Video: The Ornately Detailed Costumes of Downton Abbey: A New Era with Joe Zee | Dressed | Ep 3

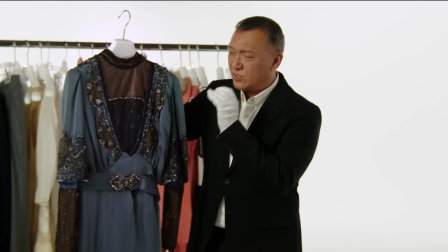246s
If you look at all of the details and the exquisite beading and the sequins
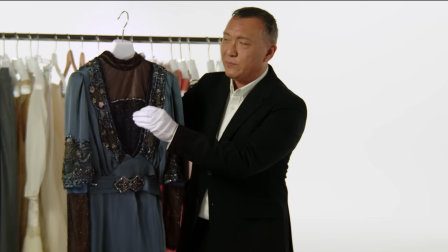250s
and the rosettes and each of it intricately placed and hand-done on this particular dress,
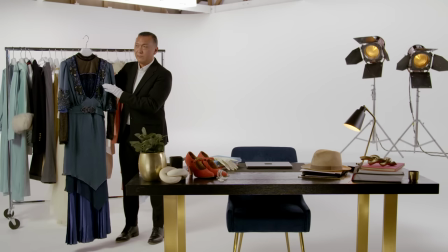255s
it is so symbolic of that particular time, but of course of the character herself.
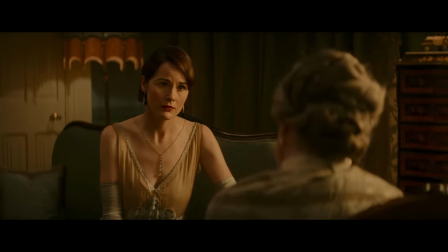259s Women like us fall into two categories, dragons and fools.
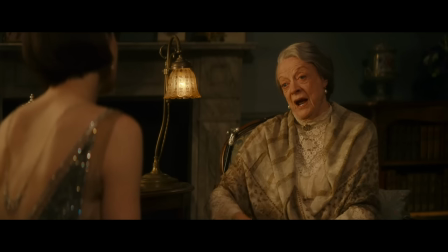265s You must make sure they think of you as a dragon.
I would actually love to learn more about these costumes. So why don't we go speak to the costume designer, Anna Robbins. Hi, Anna. It's so wonderful to meet you. Thank you so much for joining us. Thank you for having me. It's lovely to be here. Now, when Downton made the transition from TV series to film, was there also a conscious shift in your thinking when it came to costume design? On the small screen, you're much more likely to sort of see from portrait scale.
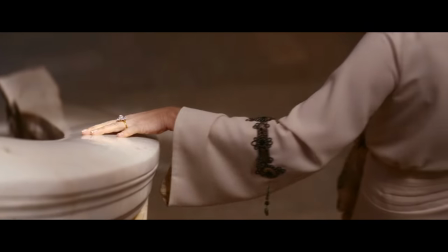292s
You're less likely to have these sort of beautiful, sweeping, full-length shots.
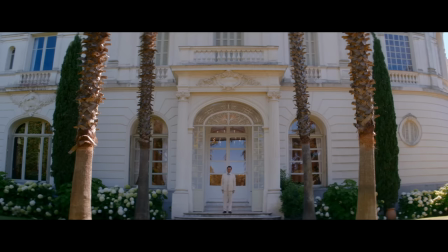295s
So there's a bit more focus on the shoes, I think, in the films or the knowledge that we're going to see the kind of full ensemble pieces with everybody together.
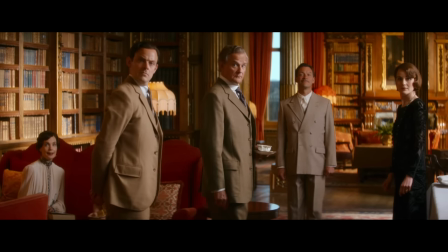303s
You're thinking in terms of the quality of the original garments as well, because a dress on the small screen will be a number of centimeters high, but when you bring it into a theater,
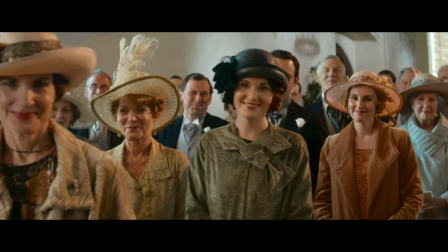313s
it'll end up being meters high. And so the beadwork and the quality of these dresses that are almost a hundred years old, it's got to be pretty much museum quality. Downton Abbey, a new era kicks off with a gorgeous wedding, of course, with Lucy wearing that full length dress now can you give me some details and what you were thinking and creating that wedding dress i wanted lucy's wedding dress to feel quite different i wanted it to feel quite fresh quite contemporary
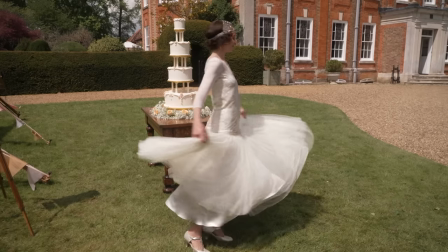336s
for the time and quite relaxed in that you could imagine her picking up her skirts and having a proper dance at her reception i wanted it to feel like there was real movement and energy in it and i just had this idea of a kind of low back so you're getting a kind
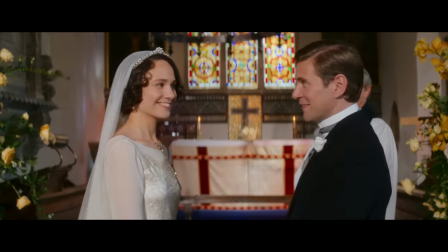349s
of beautiful shape as you come in through the church and up the aisle and the idea of using tulle so a soap tool.
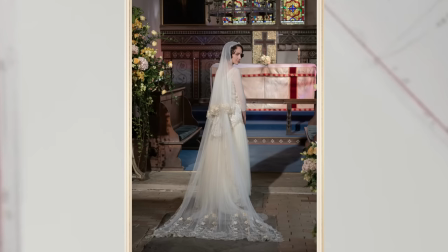355s
So you get a kind of frothy, effervescent vibe to the skirts, which again was this feeling of things just becoming really relaxed. And it was sort of Branson and Lucy and it was their day and they were doing things the way they wanted to do them. This film is unique because there are so many exciting storylines that require different styles of costuming. Of course, you have the South of France and then you have quote unquote Hollywood coming into Downton. And then you have that sort of inspiration of Americana, you have French, you have British influences. How did you tackle all of those cultural touch points in it all coming together and not make it feel so disjointed when it came to costumes? It was really exciting to read the scripts and know that we were able to explore such different visuals.
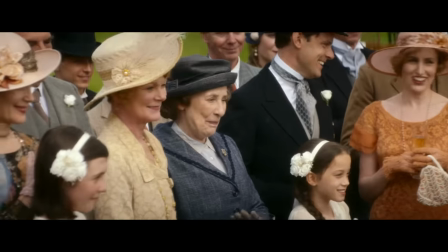398s
And it came down to a careful consideration of palette and wanting to feel like when we were in the south of France,
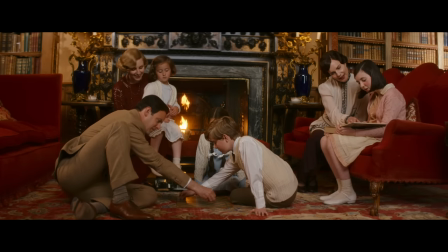404s
you had this lovely contrast with the richer tones at the abbey compared to the beautiful
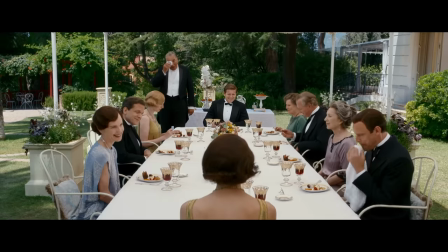409s
sort of saturated sunlight and Neapolitan-flavoured clothing there.
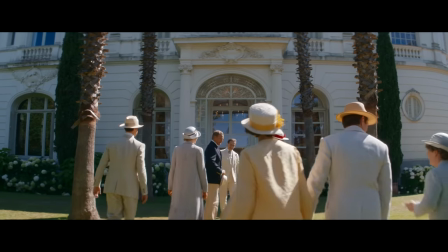413s
So I was looking at kind of really beautiful sorby hues that wouldn't look right at Downton Abbey, even in the height of summer.
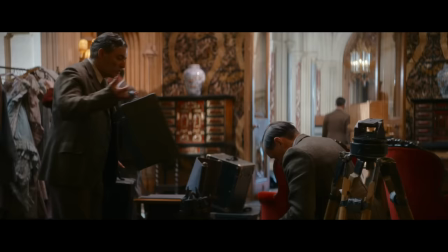420s
And then with the movie set as well, you're bringing in a completely different look with the people working on the film set or the stars themselves. And then the costumes that the actors were wearing was like a whole new world as well. So it was a layer upon layer of different things to look at and so that it felt really rich, but cohesive as you kind of wove through the storyline. So one of the featured costumes that we have in studio that I love is Lady Mary's peacock embellished evening gown. How did that dress come about? It was called the peacock dress from very early on because it had this sort of iridescent blue and silver sort of swirled embroidery. I went back to look at the original fashion source books and looked at shapes which had these sort of little waspy
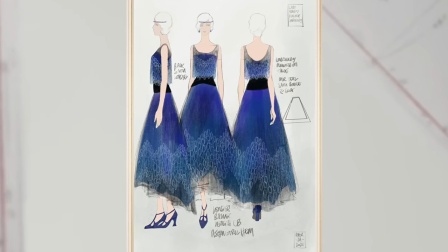465s
silhouettes and these sort of fuller ballet length skirts. I was looking at asymmetric hemlines because that was really on point for 1928.
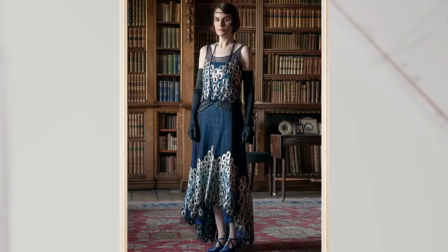474s
So it's sort of shorter at the front and longer at the back. It's one of my favorites. Now let's talk about Lady Heath for a minute. And of course, that kimono look that she wore during her time in the French Riviera. What are some of the details and what were some of the design mantra going through your head as you were designing this particular look? So the pajama set is unaltered. It's like it was perfection.